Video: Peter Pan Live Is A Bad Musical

Peter Pan Live is one of those shows that I love to watch to hate. I get a sadistic pleasure reliving all the ways that this 2014 rendition fails so hard to be even okay. But when I want to rag on something, this one is always a go-to. And when better to revisit my nemesis than when I'm a sad boy and ready to expose more of my obsession with the canon.
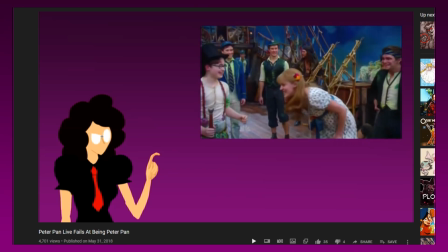20s
I did a video on the show a while back that explored the broad ways that the characters were hurt or outright ruined through the rewrites and directing, but I still have plenty more to say on the work. In any work of storytelling, whenever you add a scene, song, detail, etc., you must always ask, what does this add to the work?
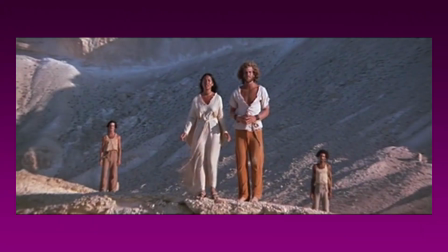39s
In the 1973 Jesus Christ Superstar film,
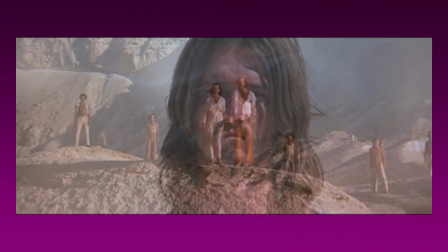42s
the song Could We Start Again brought the perspective of Jesus' followers as they're realizing the dangers and possible outcomes of their Messiah's arrest.
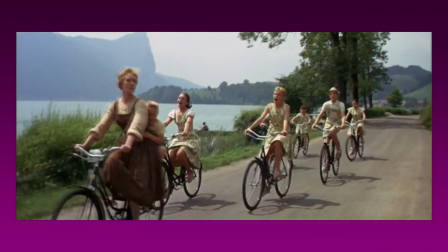51s
The montage of the children and Maria adventuring through the countryside in the 1964 Sound of Music establishes their growing
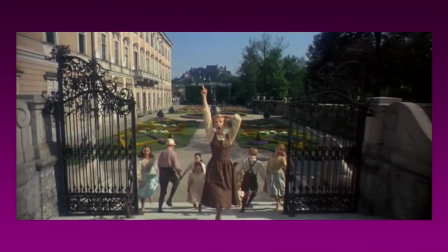57s
fondness for their governess and shows Maria having the time to learn about each individual child before throwing it in their father's face. Peter Pan Live has a lot of additions, but rarely do they add anything of purpose or enrich our experience of the story. In many cases, they hurt rather than help us enjoy the show.
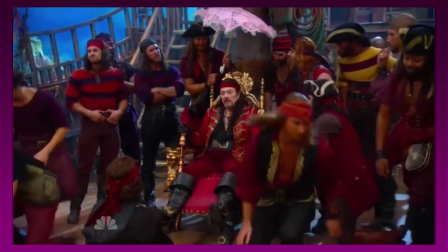75s
What's the point of hooking a song of all the things he wants after Peter is dead and him reflecting on what he could do instead of chasing the boy?
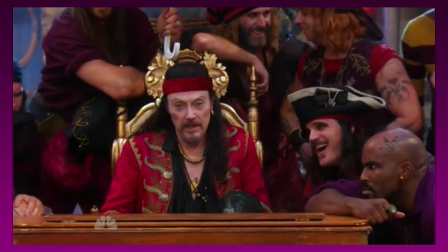83s
Really, nothing except Hook making it really obvious that he wants the kid gone.
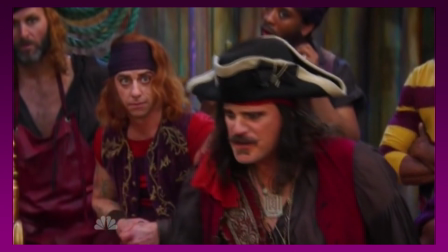88s
True, it's a response to the suggestion that Hook should just let go of his grudge. But that could have effectively been refuted by Hook stating, "Hell no," or the like, because he doesn't have to justify his actions to his crew.
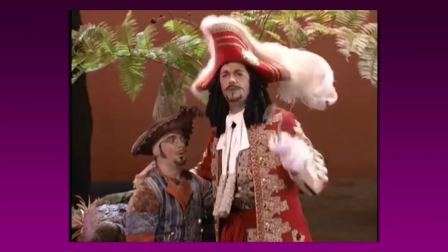101s
He's the captain. They are his dogs. Save the deep consideration for when he's bouncing ideas in private or with Smee. Why go so in-depth with the crew on his thoughts when the conclusion is going to be, "I want him dead," and that's the end of it? Was it really not good enough for killing Peter and his crew to be Hook's main ambition?
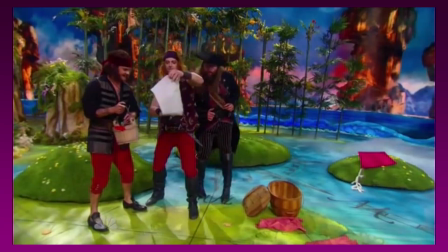119s
His beef is with the boy who cut off his hand, not the island that he lives on, so why blow up Neverland?
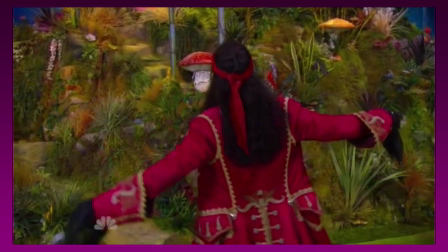125s
One could say that the island has negative connotations and reminds him too much of Pan, but what does this desire add to the story or character?
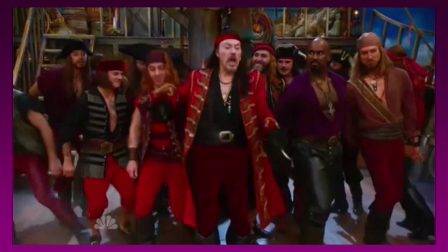133s
Hook as a person isn't more rounded out or made more cruel. It more takes away elements like dulling his devotion to kill Peter, and this version as a whole does a lot to make him less menacing anyway, so I can't see him as more dastardly because of it. It's also so obviously tacked on, as demonstrated through lines like,
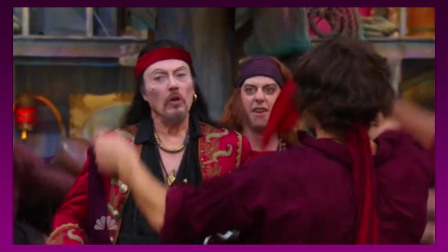151s
"As queer and clever as your rhymes are, you left out the part where you killed Tiger Lily and destroyed the island."
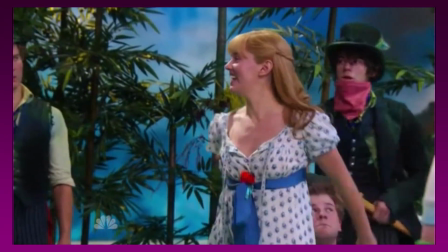157s
Where does the added conflict of Wendy advocating for diplomacy over fighting Hook lead to?
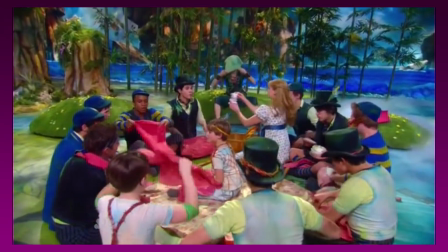162s
Aside from all the implications I listed in my previous video,
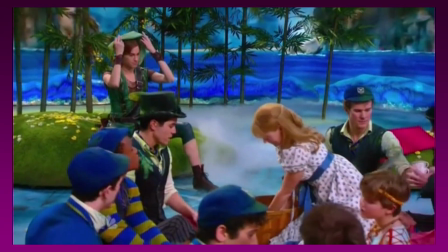165s
a lot of time is spent on Peter and Wendy arguing over how to deal with the enemies, only to get dropped after they free Tiger Lily.
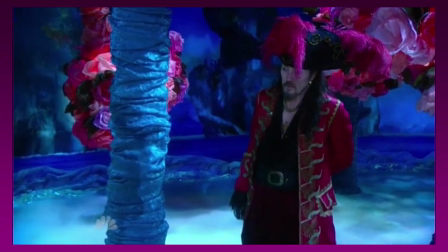172s
Are we supposed to assume only then did Wendy understand Hook's threat?
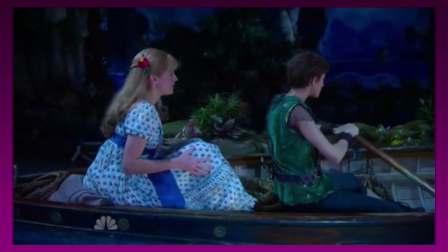176s
No conclusion is reached and the dynamic is brushed aside so that the plot can continue in the fashion we all know and expect. And what's with the constant repetitions and reprising of lyrics and songs? Most of the numbers in the show are short and to the point, but here most of my favorites become boring slogs as the same lines are repeated over and over, becoming nothing more than boring time fillers.
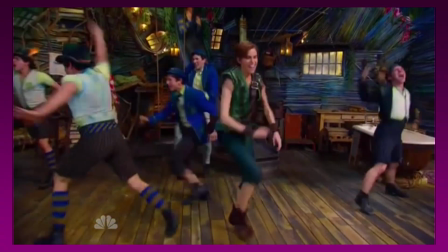199s
We didn't need to hear Hook's plan to bake a deadly cake twice, or to experience the Lost Boys' multiple reprises of I Won't Grow Up to the point of the childish
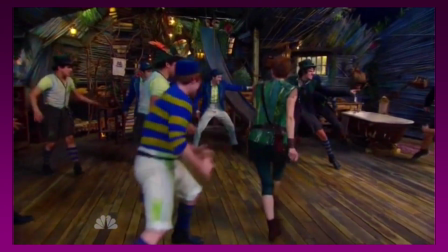207s
charm becoming rather obnoxious instead of a callback to the ignorant bliss of youth. I was and started to detail more iterations of needless additions to the show, but ultimately found that they were going in a different direction than I wanted to take the video. The point of this nitpicking is to demonstrate how Peter Pan Live not only fails as a performance of the Peter Pan musical, but also fails structurally as a musical and as a story.
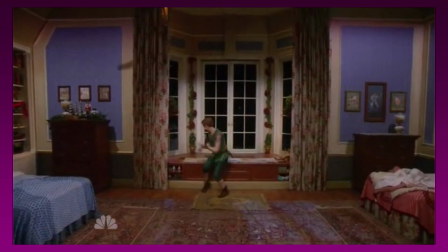232s
The moment where Peter's shadow suddenly becomes two and he starts dancing with both is outright immersion breaking.
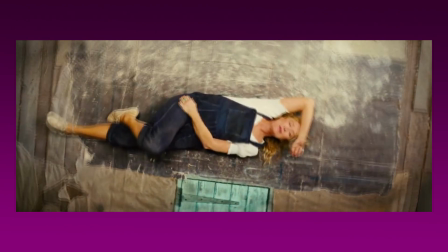239s
To enjoy musical theater, you need to have a certain level of suspension of disbelief to understand the characters aren't always singing their songs diegetically.